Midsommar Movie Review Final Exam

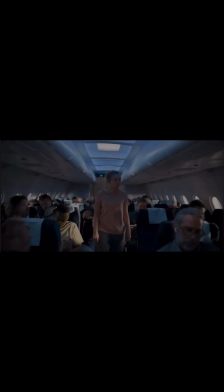Ari Aster's Midsommar flips the horror genre on its head.
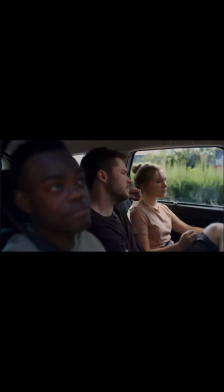Instead of darkness and jump scares, the film takes place in bright daylight, surrounded by flowers, smiling faces, and endless sunshine. In this video, I'm going to break down how Midsommar uses mise-en-scène and cinematography to build discomfort,
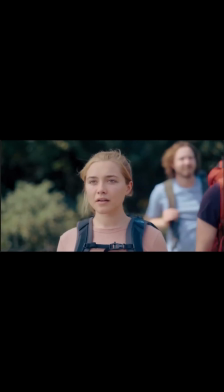communicate Danny's emotional state, and reveal the horror hiding under all that beauty.
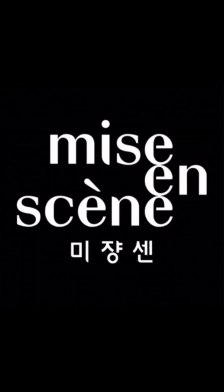The first thing I will be talking about is mise-en-scène.
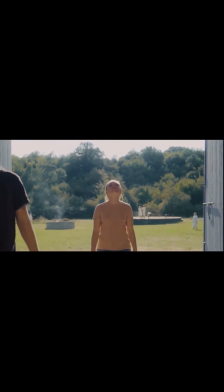First is the constant daylight. As shown in the background, you can see shots of the bright village and even characters squinting in the light.
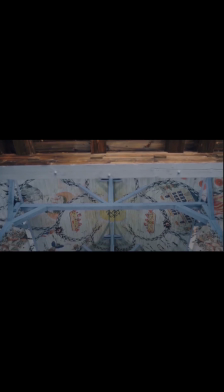One of the most unsettling aspects about Midsummer is the endless daylight.
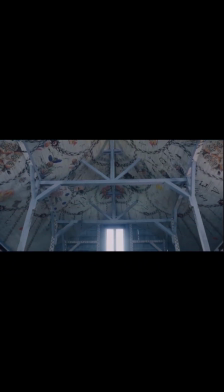Horror usually uses darkness to hide the unknown, but here, the sun exposes everything.
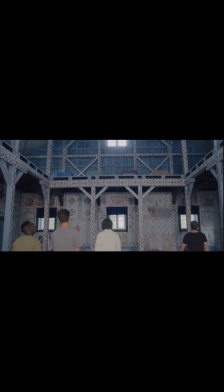There is nowhere to hide, and no way for the audience or Danny to escape.
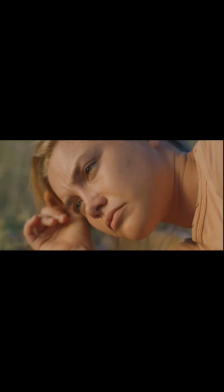The mise-en-scène turns the environment into a psychological trap.
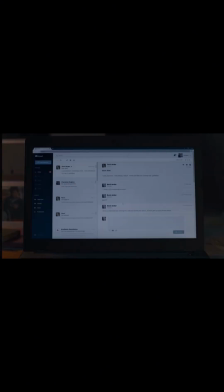The second element of mise-en-scène that makes Midsummer what it is the costumes and the color.
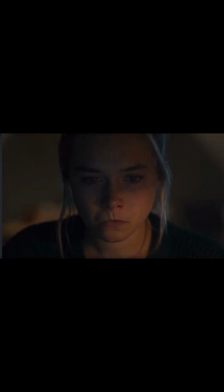You can see the villagers wearing white clothing and Danny at the beginning in darker colors.
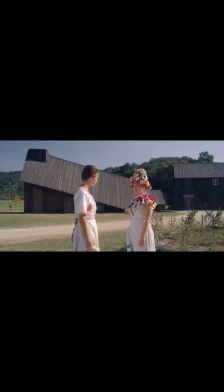The villagers' costumes are all white, clean, and decorated with traditional patterns. At first, this looks peaceful, but the purity of their outfits becomes disturbing once you realize what they're capable of.
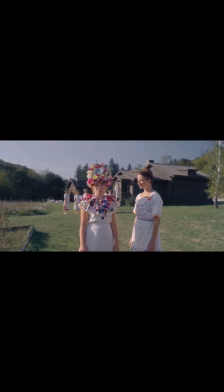Danny gradually shifts from dark, muted clothes to lighter colors, symbolizing how she's being absorbed into the community.
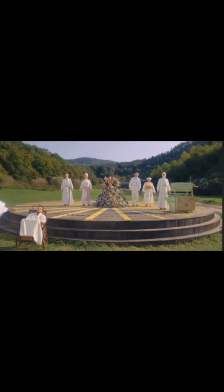By the end, when she wears the May Queen flower dress, she's visually and emotionally part of the cult.
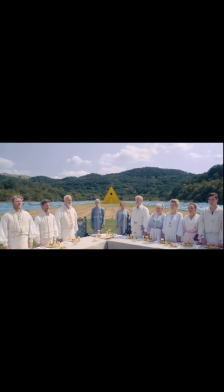Third element of mise-en-scène that is used in Midsummer is the ritual layout and symmetry.
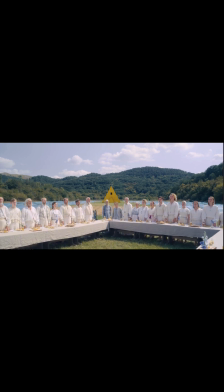In the background, you can see the wide shots of rituals, the wide shots of the long table at the feast, and even the placement of bodies during the ceremonies.
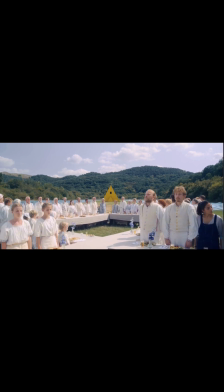Asher uses symmetrical arrangements in the festival rituals to show how structured and controlling the Harga community is.
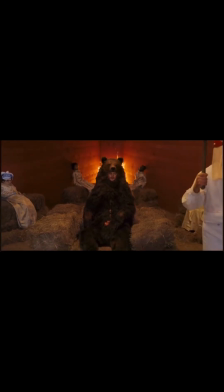Everything is perfectly placed, such as the tables, dancers, and even the sacrifices. The orderliness reflects the cult's rigid worldview. It's beautiful but also cold and inhumane.
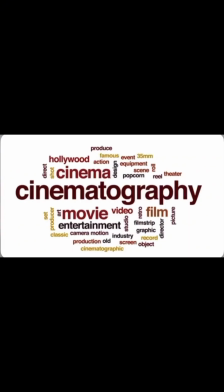Next, I will be talking about the cinematography element, such as the distortion and emotional breakdown of Midsommar.
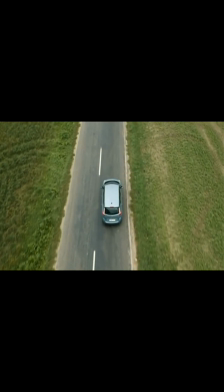First is the camera as Danny's mind.
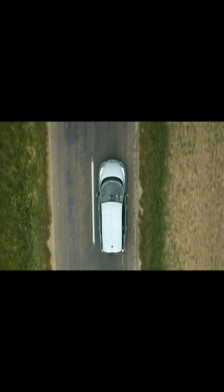The background can show shots where the camera tilts or rotates, especially when they first arrive in Sweden.
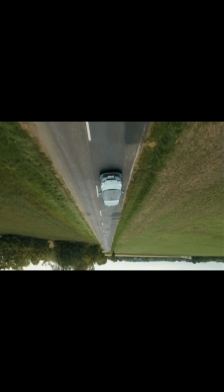The cinematography mirrors Danny's anxiety. Early in the film, the camera often tilts, spins, or flips upside down.
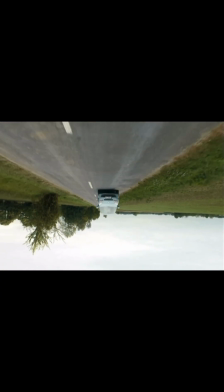This creates the feeling that her world is off balance. When they enter the Harga region, the camera literally turns upside down, signaling that everything familiar is about to be inverted.
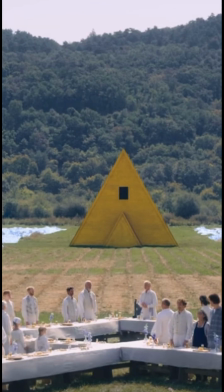Secondly, are the wide shots that make the characters look small.
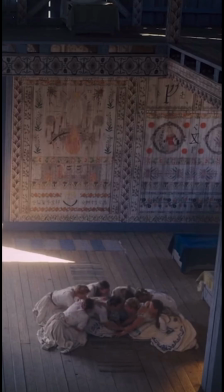In the video, you can see the group that is outdoors and the nature and buildings that are around them that just make them look small.
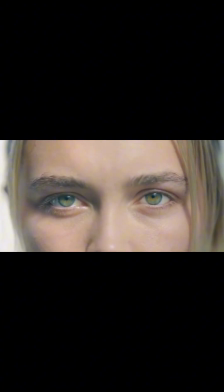Astor uses extremely wide shots that make characters look tiny in comparison to the landscape.
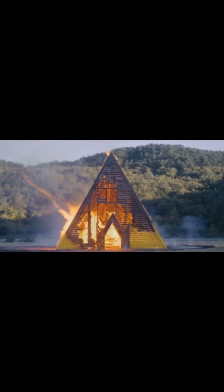This emphasizes how powerless and out of place they are.
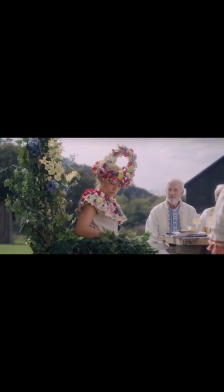Danny, especially, appears swallowed by her surroundings, reflecting her emotional isolation after the death of her family.
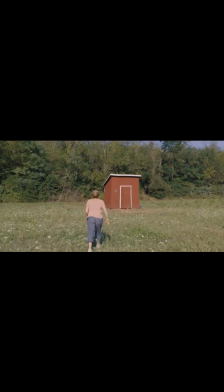Third are the hallucinatory visual effects. We can see the flowers basically breathing and the environment pulsating here.
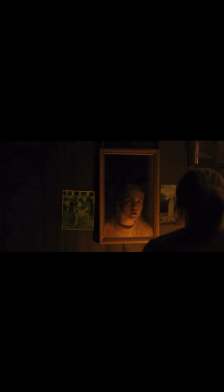The film uses subtle visual distortions like these flowers that basically breathe, or even walls that seem to ripple, or the ground bending.
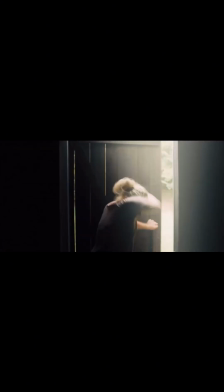This shows how Danny's emotional state blends with the psychedelic rituals. The cinematography makes the viewer feel what Danny feels, like overwhelmed, confused, and eventually connected to the world around her.
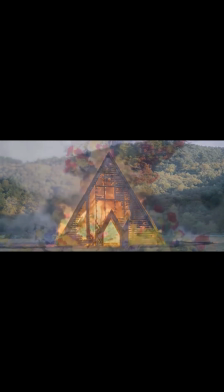Lastly, and my personal favorite scene is the final May Queen shot. This shows Danny smiling in the flower dress.
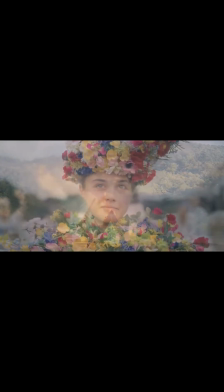In the end, the close-up on Danny's face as she smiles while the burning temple collapses behind her.
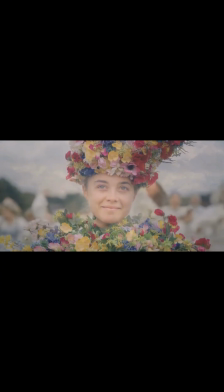This captures the twisted emotional release that she finally experiences. The camera lingers on her expression, making us question whether this is liberation, madness, or even both.